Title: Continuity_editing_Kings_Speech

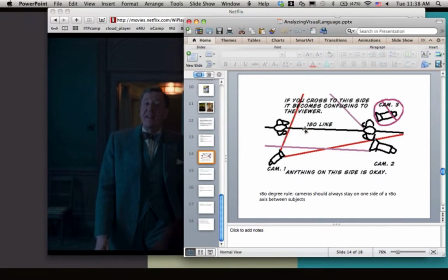[4:07]
What happens is you draw a line between two people having a conversation,
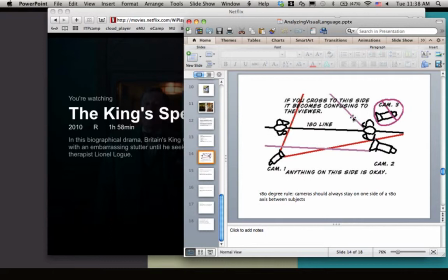[4:13]
and the cameras are always going to be on one side or another of a conversation, and the way that they shoot it is called shot reverse shot,
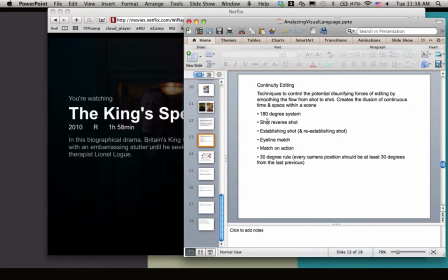[4:21]
which is this right here. Okay, and we're going to watch this 180-degree rule and shot reverse shot play out in this conversation that's going to happen. And what you usually see is the camera doesn't break over into this other side, because then the people flip-flop.
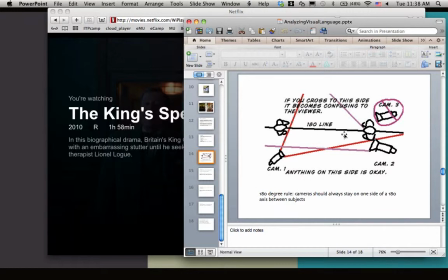[4:38]
This person would appear over there, and here, and this person over there. Trust me. You'll see what I mean in 1 second.
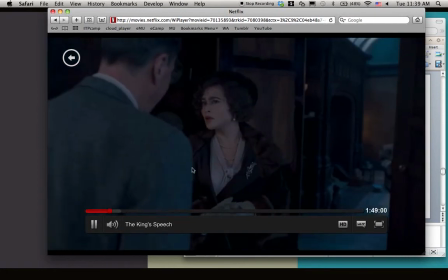[4:47]
Okay, so here's now we're seeing, now we're set up for a conversation.
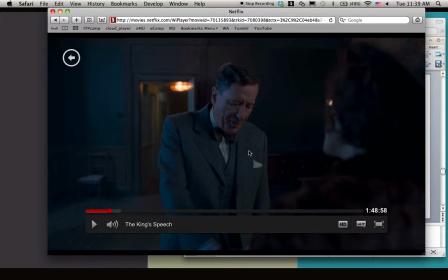[4:51]
There's a line that's drawn between these two, and the camera does shot, reverse shot between them as they talk. Sometimes it's capturing the reaction, sometimes it's capturing the dialogue of see that we cut to her action.
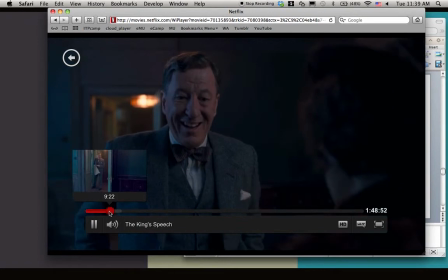[5:08]
Do you see this other one? It's so natural. Everything about
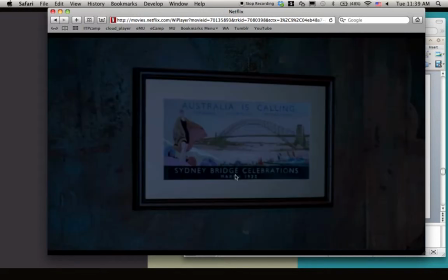[5:14]
everything about continuity editing is to not draw attention to the video making process, to the filmmaking process.
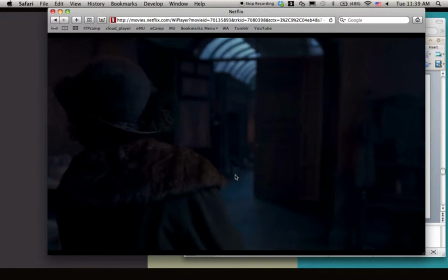[5:22]
It's about, pardon me, it's about trying to just get you into what they're talking about and into the film itself,
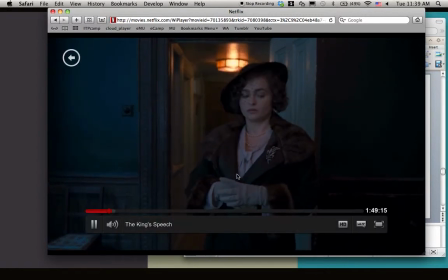[5:30]
and not paying attention to the fact that you're watching a film, this kind of illusion of reality.
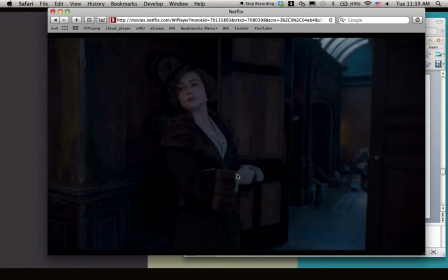[5:38]
And so let's watch this again. Match on action.
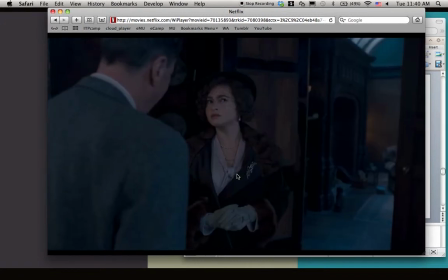[5:45]
The match on action that we're going to talk about. Watch the handshake that happens. It's happening here.
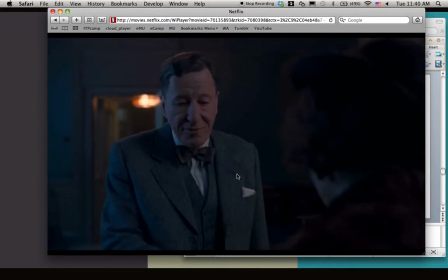[5:53]
She doesn't shake his hand. Now she shakes his hand, and he draws his hand back. The action of the handshake is what is cut over, and it's followed through on the next shot. If his hand was already in his pocket, it would have been an awkward, jarring edit.
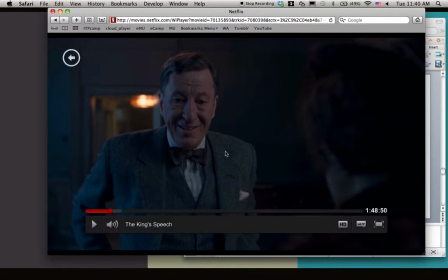[6:10]
Okay, and so these are all these little kind of elements that editors use. It's a totally different shot, a whole different scene. This might have been done 5 hours prior to that other shot, but it's done so seamlessly we don't even think about it.
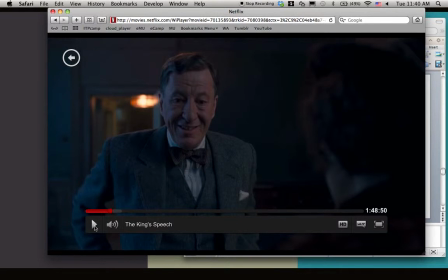[6:26]
And so I wanted to draw your attention to these techniques that are being used all the time.
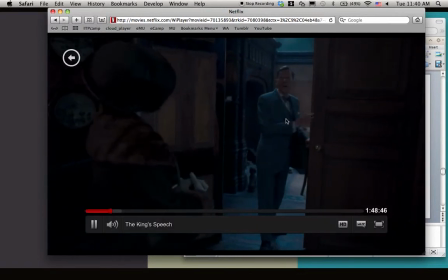[6:32]
And so he cuts across the 180-degree rule. A new one is set up here.
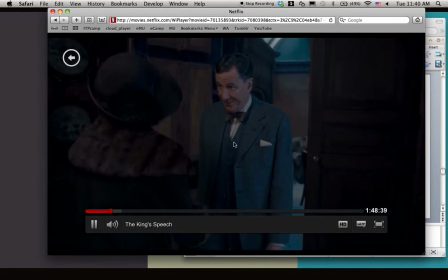[6:36]
Now we do the same thing, shot and then reverse shot over her shoulder. Now we go back to that space here.
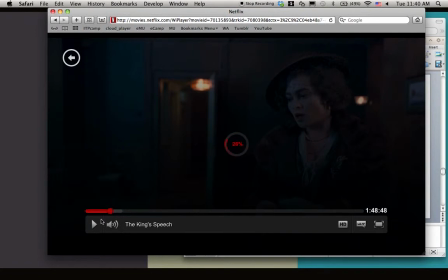[6:45]
Do you see how they reestablish that? I'm sorry about this.
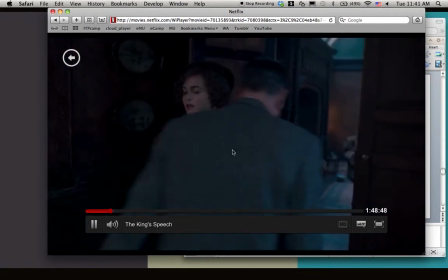[6:49]
My computer is going to be chugging a little bit because it's recording and playing the video at the same time.
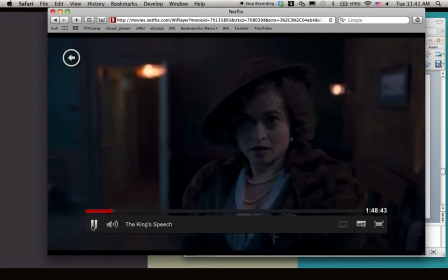[6:54]
See, in this upcoming shot, they reestablish the space. So just to remind you the space that we're in.
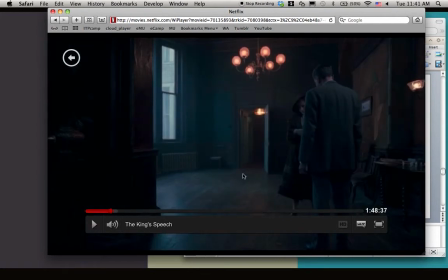[7:01]
So they got a new, here it is there. Okay, so this is once again, it's an establishing shot with them in it. It just reinserts in your mind, oh, they're in this high, this kind of tall, high-ceilinged building with the light is over here.
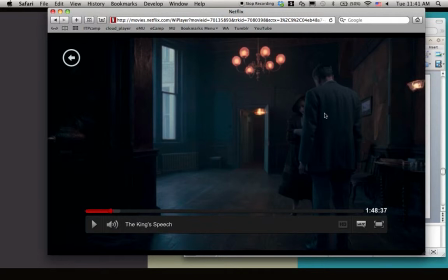[7:18]
This is where the windows are. That's why the light is on that side of their face. All of these kind of elements. But we also, just from what do you understand from this space just by looking at the scenery? That is all the aspects of what they call the mise-en-scène. So there's the mise-en-scène operating and the editing at the same time.
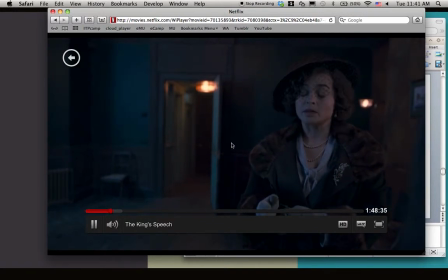[7:38]
Also, pay attention to how quickly these edits happen. Let's count it off.
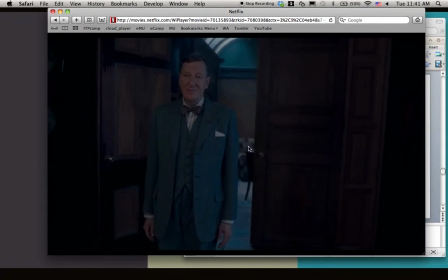[7:44]
Let's wait for the 1,000, 2, 1,000. So that wasn't even 2 seconds.
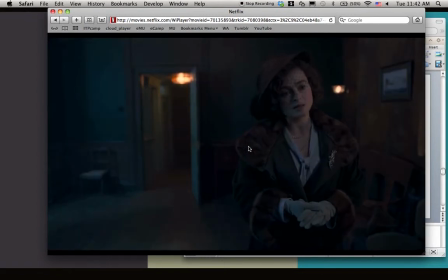[7:49]
1, 1,000, 2, 1,000, 3, 1,000, 1, 1,000, 2, 1,000, 3, 1,000, 4, 1,000.
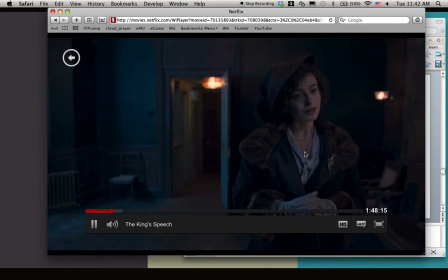[7:57]
Okay, so we have an average about 3 or 4 seconds every edit. Now, check this out.
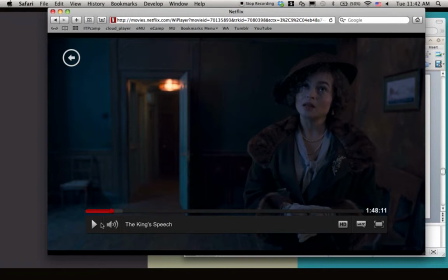[8:03]
What's happening here? The camera angle, the camera framing went to a close-up on,
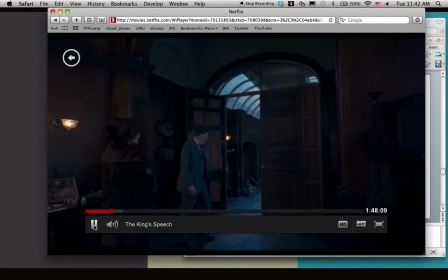[8:10]
I forget this actor's name, but, and now it's back to a wide shot, okay?